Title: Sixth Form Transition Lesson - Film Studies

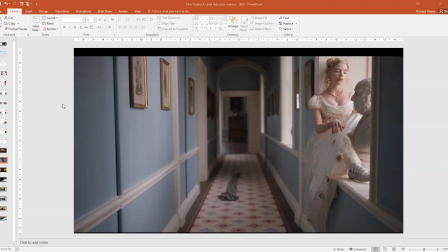(29:39)
Thank you, Paul. Yeah, there is a clear sense of isolation.
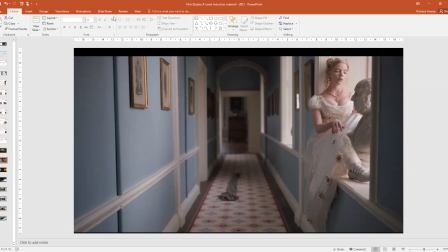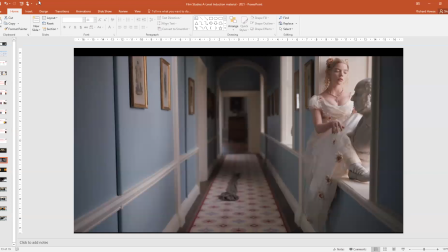Any other thoughts?
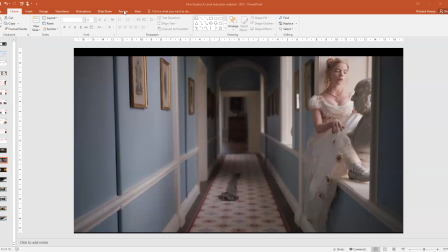(30:25)
Maybe you want to think about how she is, how her isolation is different from the previous shot.
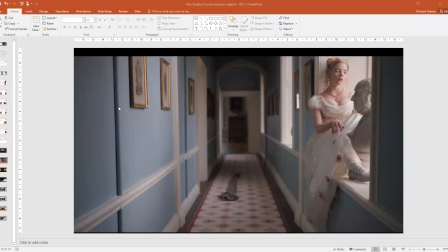(30:37)
Yeah, there is a sense that she is thinking, isn't she? If we think about the previous shot, his lonely,
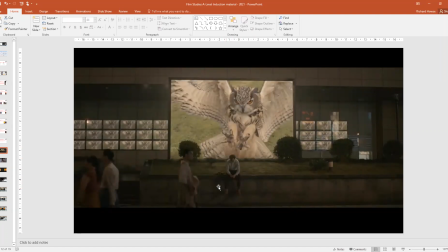(30:46)
dejected performance there, his isolation in the middle of a shot where there are other people,
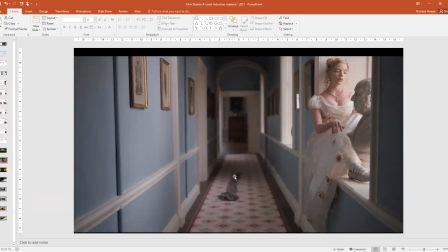(30:53)
is a very different one from hers, where she is making a choice to sit up here in this window. She is choosing to isolate herself out of the way.
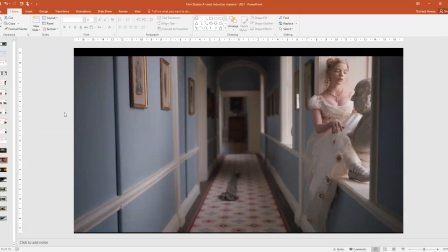(31:10)
Ah, right. So low-key lighting in
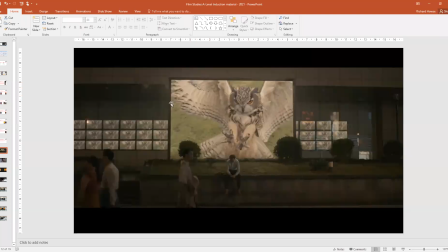(31:16)
this shot, which gives us that stark contrast, the darkness here.
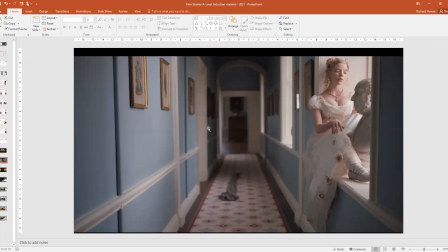(31:21)
Here we have the high-key lighting from outside with the darker backlighting here. Thank you very much, Jane. Yep, there's clothing on the floor. What's the meaning it gives us, though?
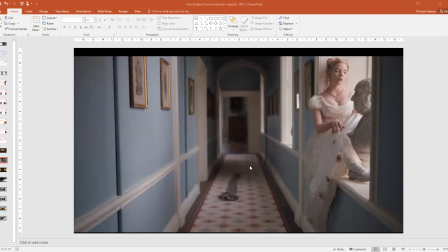(31:40)
What's suggested by that?
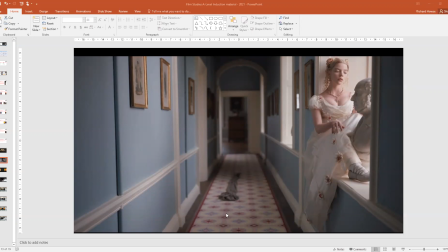(31:59)
Has it been laid down? Is it neatly put away? How does that show that she's alone?
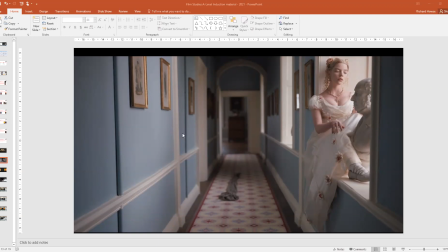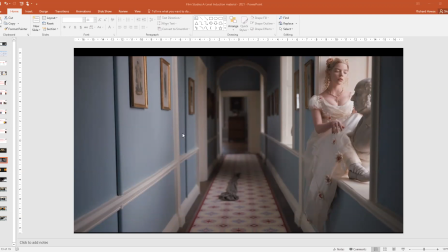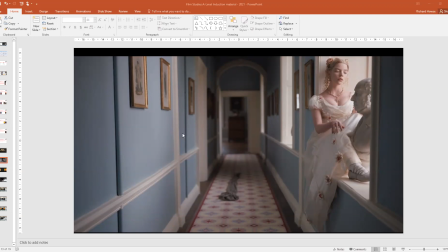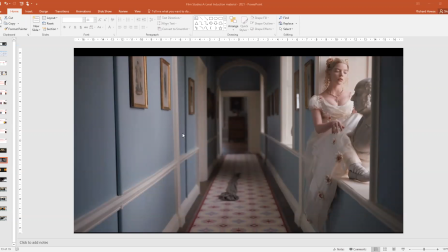Who might own this house, this property that she's in?
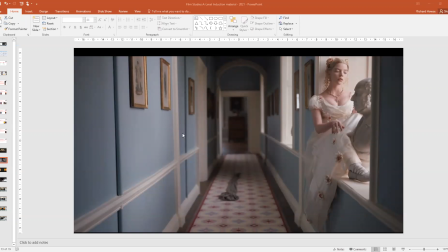It gives us depth, doesn't it? We have her in a shallow focus of the front of the shot,
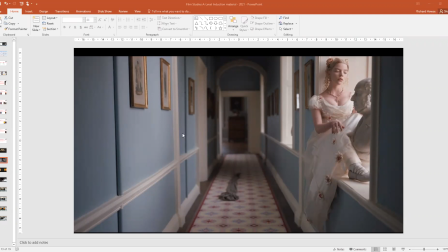(33:27)
and the depth of the field, therefore, is quite shallow. So the discarded shawl or scarf in the middle is out of focus, and certainly the room at the back is out of focus.
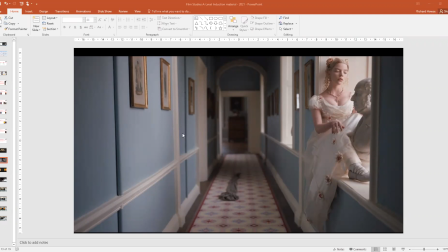(33:43)
And that draws our attention to her and her alone.
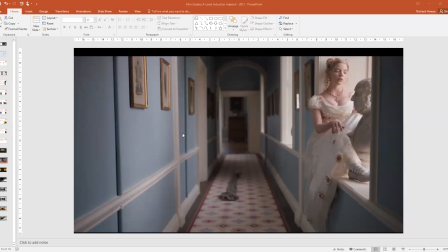(33:47)
Okay, we get the set dressing here, but our shallow focus is on her sat in this windowsill. She would be in an old home, an old, they might call an old pile, but not a castle, but it would be a stately home.
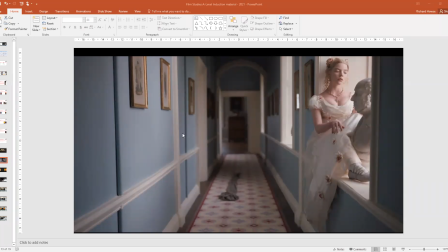(34:05)
Now, Emma is a story about a high society girl, Emma, who gets involved in the matchmaking of her local society. Now, she is trapped, like all women of the time, in a patriarchal society.
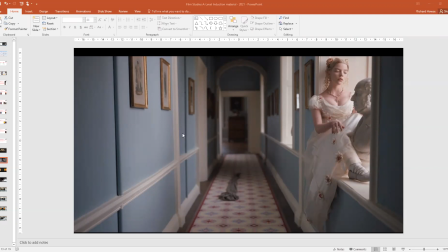(34:25)
And that society is the one that determines the matchmaking. But she gets herself involved. And what we have here is a moment where she herself is lovelorn, like the character from the previous shot of her.
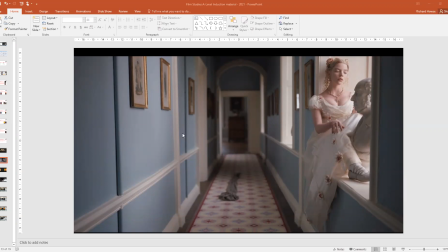(34:41)
But she is also in trouble for setting up the matchmaking of other people when it's not her place to do so. So here she is isolating herself as a result of these feelings.
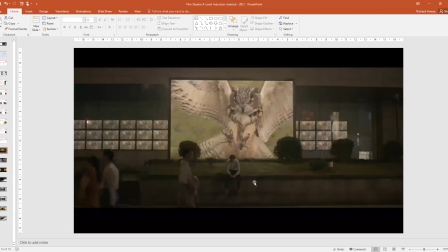(34:51)
But unlike our previous shot, where he is almost just giving up in the middle of everything,
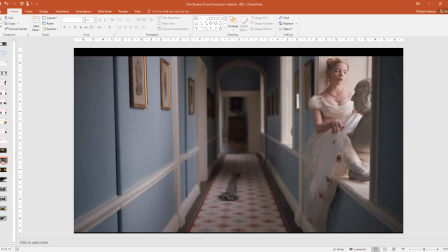(34:59)
isolated despite being in the presence of others, she is setting herself up in a windowsill out of the way. And yet we can see that she doesn't have the entire windowsill to herself. She's stuck there, pushed to the side because of a bust of the patriarchy, a representation of male dominance.
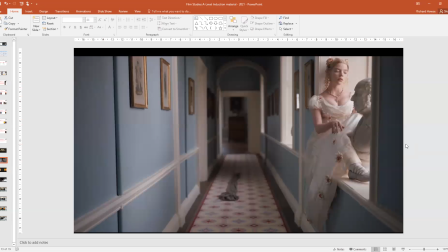(35:19)
Even when she wants to be on her own, separate from everybody, discarding the social norms, she is trapped by the structures of her society. Let's look at the third one.
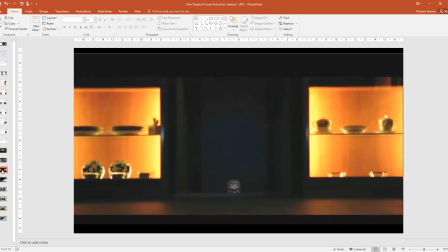So again, same three questions.
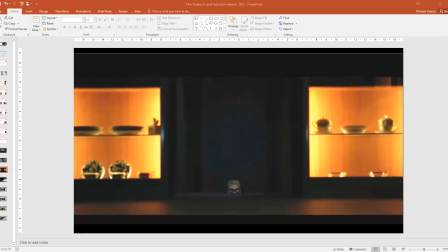(35:47)
It is, isn't it? It is, and it's meant to be.
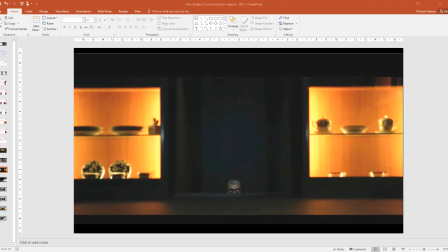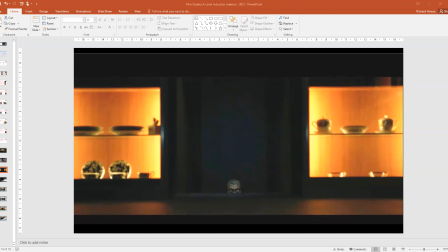Right, and think about that light, and think about that darkness. Our attention is drawn to that light.
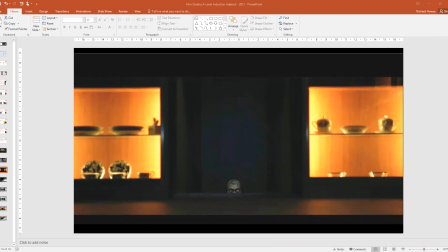(36:38)
In the shot when it's pulled back, what we have in the middle there is a dark stairwell. So this face is emerging because someone or something is coming up the stairs. But we have these two orange warm light cabinets.
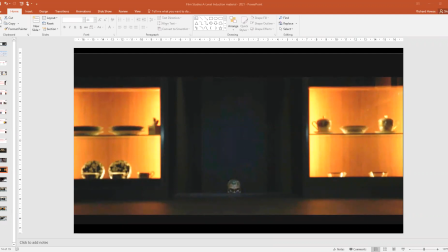(36:56)
Thank you, Grace. Yes, it's warm, it's soft. It's like the embers of a fire. But those are pushed to the side. And when the hallway stairwell light is off, we have this dark,
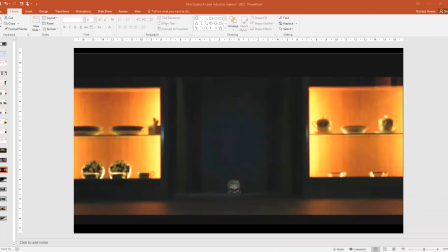(37:12)
malevolent presence that seems to be situated in the middle of the house, in the middle of the shot. And here we have the pivotal moment when the person, or who they call the ghost,
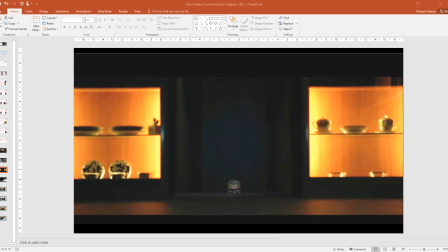(37:27)
emerges, coming up the stairs. It's unsettling and it's creepy.